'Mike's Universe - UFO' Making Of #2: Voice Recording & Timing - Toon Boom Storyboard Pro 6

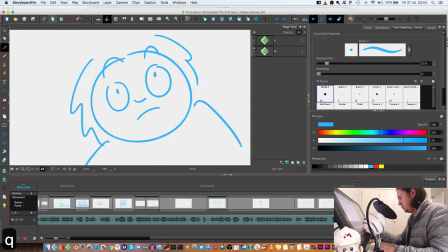993s
I guess it's just a UFO, and I spotted it,
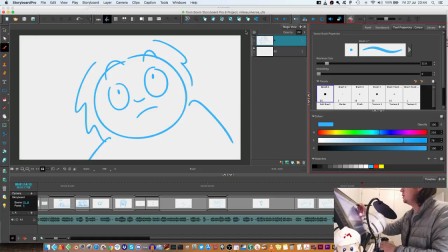998s
and I'm gonna maybe add a new shot in there because this shot's been going on for too long. Maybe just like sitting up.
I can't quite remember, to be honest, what I did after that.
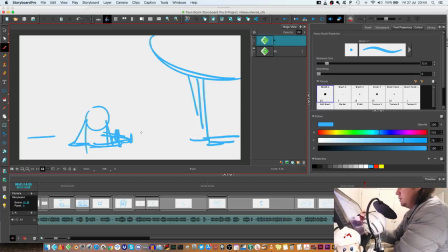1013s I mean, I must have carried on my run, but really left an impression on me.
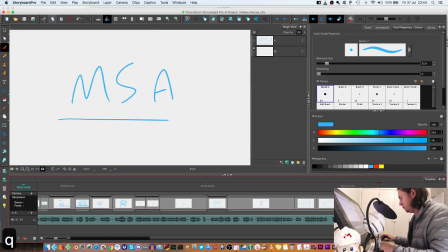1019s I spotted it, and it has to go. Thanks for watching. If you like the video, please subscribe.
That's it. Now I've got the rough idea.
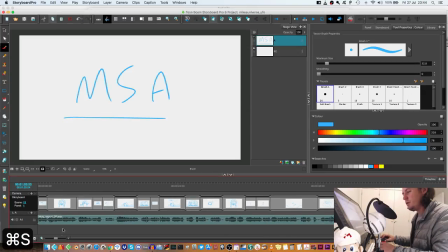1032s
Let's go through it and see how it's running.
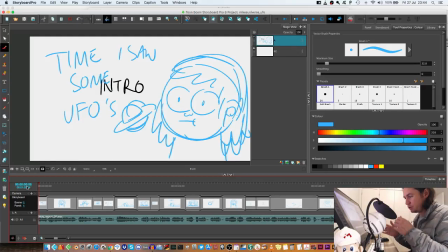1034s
Now I can just start breaking up the shots into more individual panels to get a bit more movement in it.
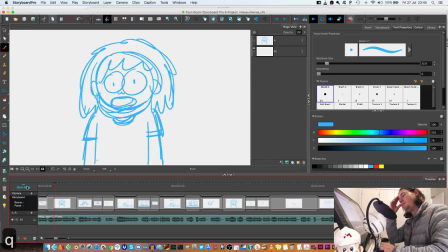1041s
But this is the basic structure now.
My name's Mike. I just want to tell you about 2 times I saw 2 UFOs on 2 separate occasions. I always wanted to make this video just in case anyone's seen anything similar, and just to kind of get it out there.
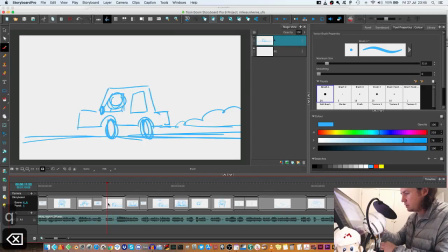1055s
And instead of this, I'm gonna just, instead of that panel.
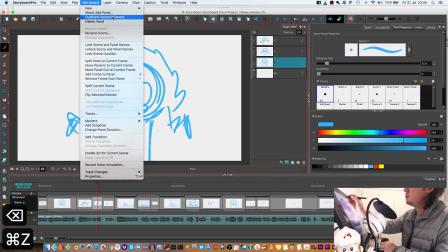1061s
So now what I want to do is go storyboard,
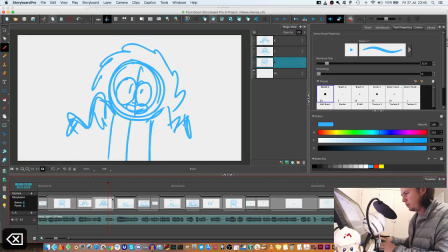1067s
lock scene duration. So when I delete that panel, it's not gonna shift everything.
Similar.
And what I want to do is just draw like the UFOs in here,
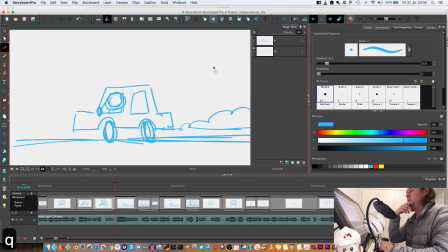1085s
because that's more entertaining.
And just to kind of get it out there. First time me and my buddy were driving back on the M2 after a bike rally, just outside Plet, and we saw what looked like a big frisbee on fire flying right over our heads in the car.
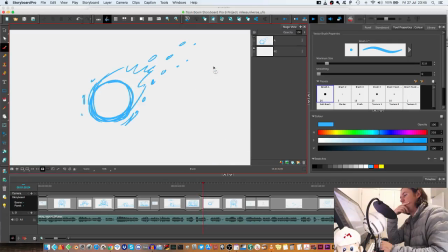1101s And we were like, whoa, what is it? We're like, oh, it's a UFO. And I guess we kind of forgot about it.
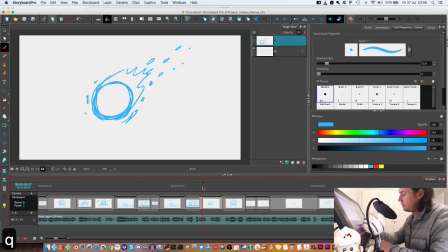1108s
So here, UFO. it's just gonna kind of disappear now into nothing. Let's split that panel.
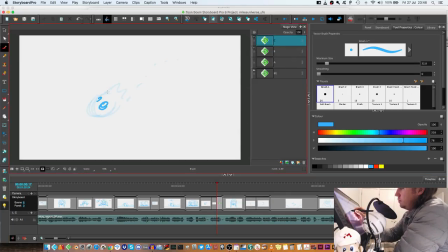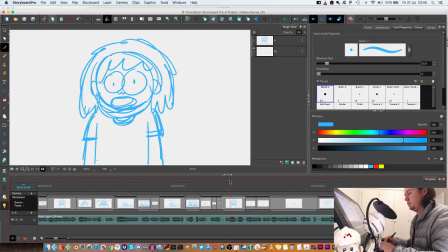1134s And I guess we kind of forgot about it. The second time was about 2 years ago. Second time was.
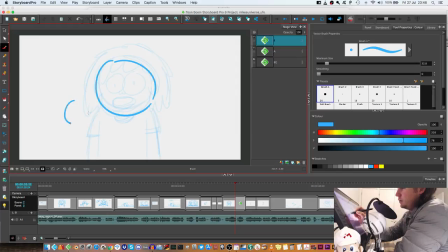1143s
So, you know, I still want to make this thing kind of entertaining to watch and cute and charming. Just to keep someone's attention, I think for even 1 minute is quite a thing.
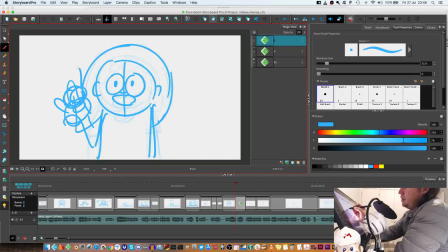1158s
So he's gonna, well, me is gonna be holding up his fingers like a second time.
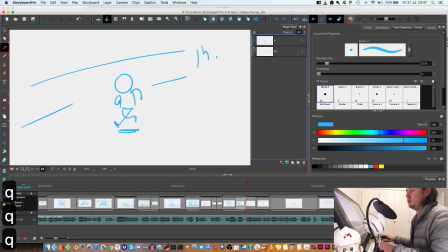1167s About 2 years ago. Sorry, 2 years ago. I'd gone for a run and was just resting lying on the grass. For a run and was just
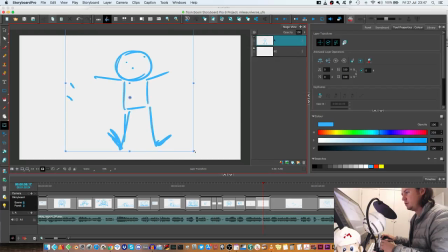1178s
This is gonna seem like a jump cut if the shots are too similar, so we're gonna like add another panel in here. Oops. Where he gets down first.
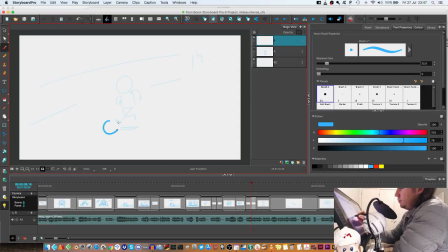1200s
lays down first before we cut. And then we could do stuff like show the ground plane and the perspective, but for now, because it's just me, I don't have to communicate this to anyone else who's going to be picking up the boards.
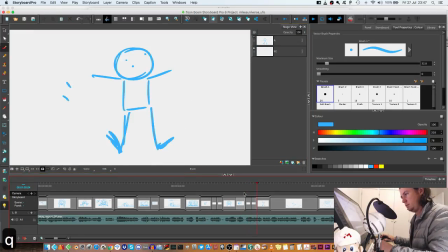1217s
That's fine.
I've gone for a run and was just resting, lying on the grass on a wine farm in Friendship, and right above me.
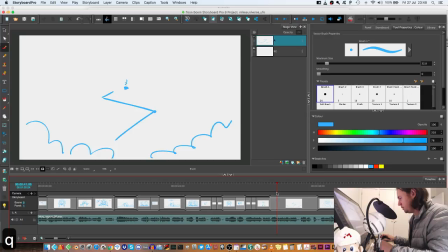1225s
And then what I want to do here is rather do a quick shot of the close-up of the face, just to show like, looking at something interesting.